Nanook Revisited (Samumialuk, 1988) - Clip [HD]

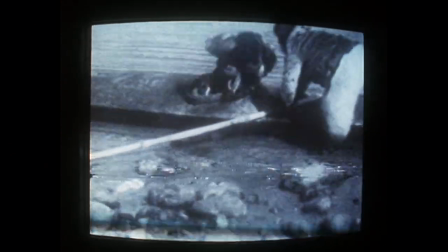Yes, as you notice, he's wearing polar bear skin pants. People didn't wear polar bear skin pants around here. I think that the image, the southern image of Inuk in the older, in the 20s, was somebody running around in polar bear skin pants.
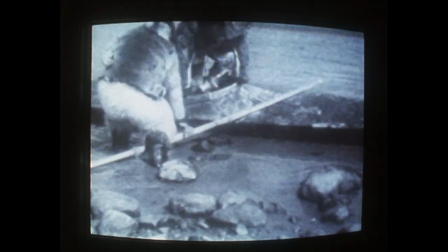Robert doctored this particular scene so that the image would fit the imagination.
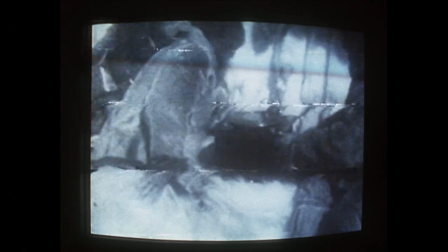This is according to Charlie, this was staged. The phonographs had been around long before this scene was made. Oh, Charlie told you that? Yeah. So he wasn't just discovering it? No. and this scene here is sort of um
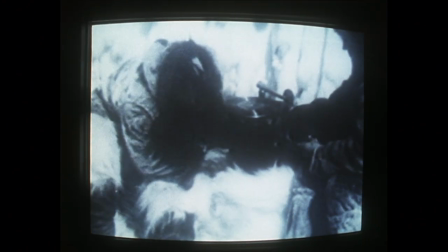i'm not so crazy about the scene no really
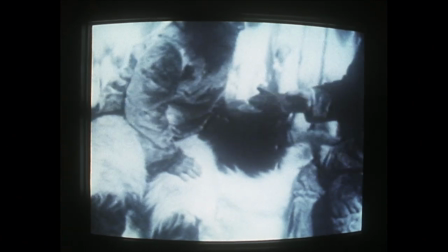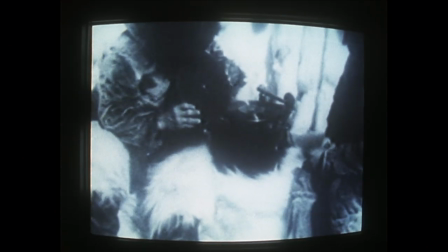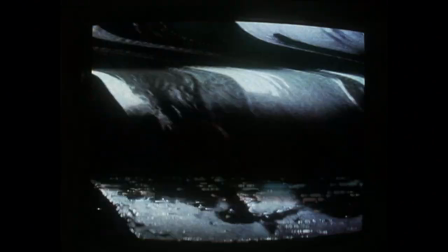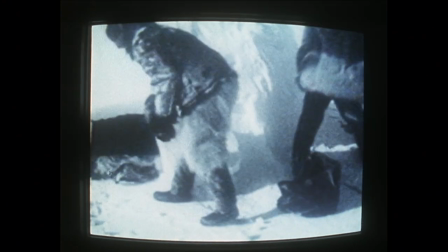i laugh about this scene here he takes everything in he closes the door and he seals it up like he's going to spend the night outside
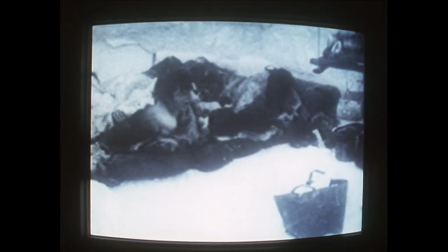He made a large igloo, actually Nanook did,
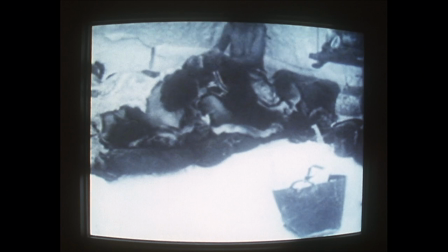and he finally put the camera in the snow house, too dark, so you have to cut it in half or part of it.
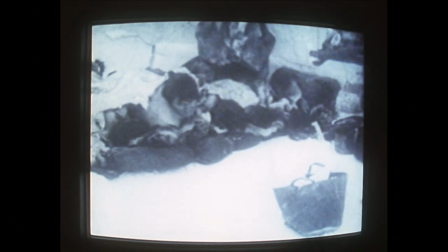So that we're all sleeping almost naked at the open air? Yeah, in the name of film, huh?
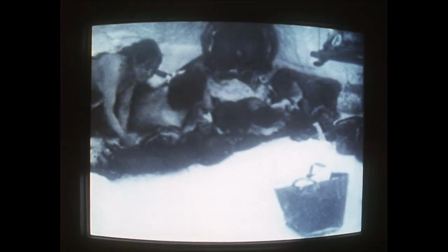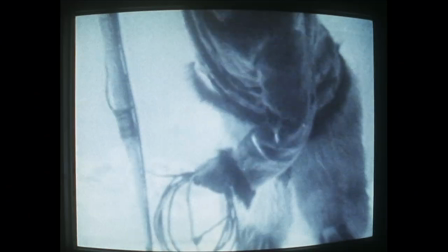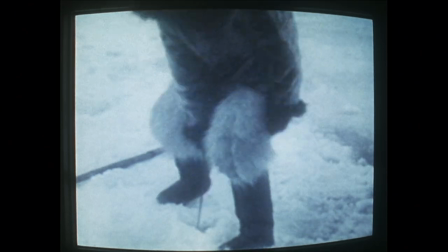Here's another thing that was staged. Like what? The robber had two holes made, a rope going underneath. A bunch of other people playing at the end of the rope.
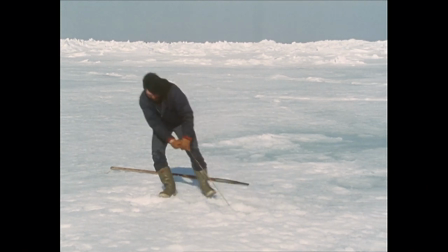It was not possible for Flaherty to wait a day or two without moving on the watch, as the hunters of the time did.
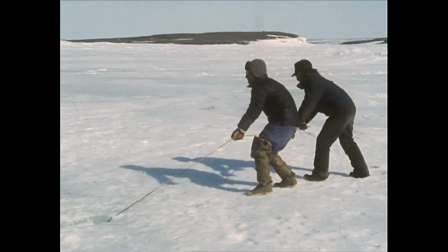The reenactment he staged was, for the Inuits, the funniest sequence.
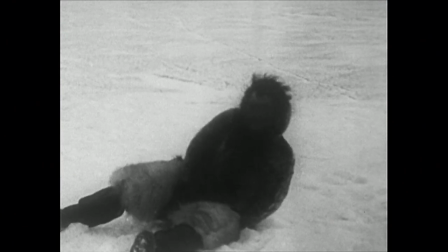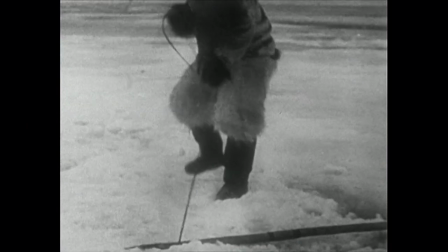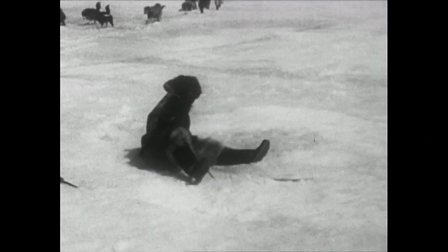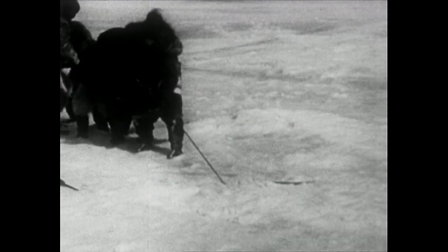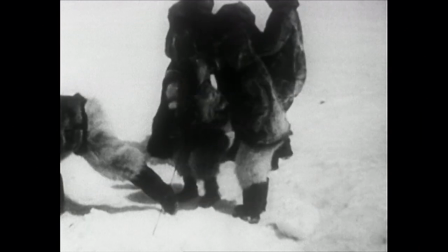Despite all the faults that I've pointed out in this film,
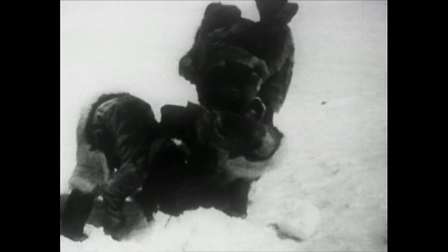this movie is a very important movie and the photographs of Robert Cook because
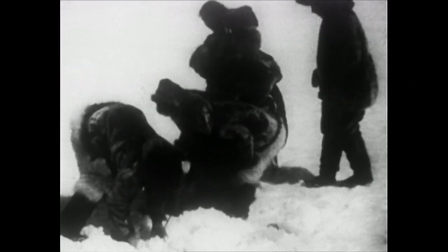these pictures and the still shots are the
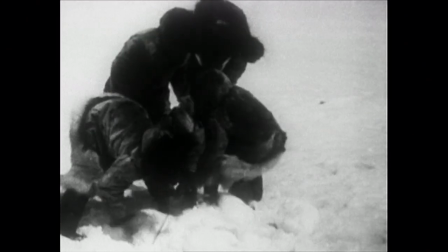only pictures of that time in this region.
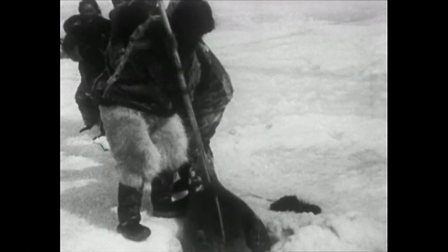There's nothing else besides everybody else proclaiming it as a great film.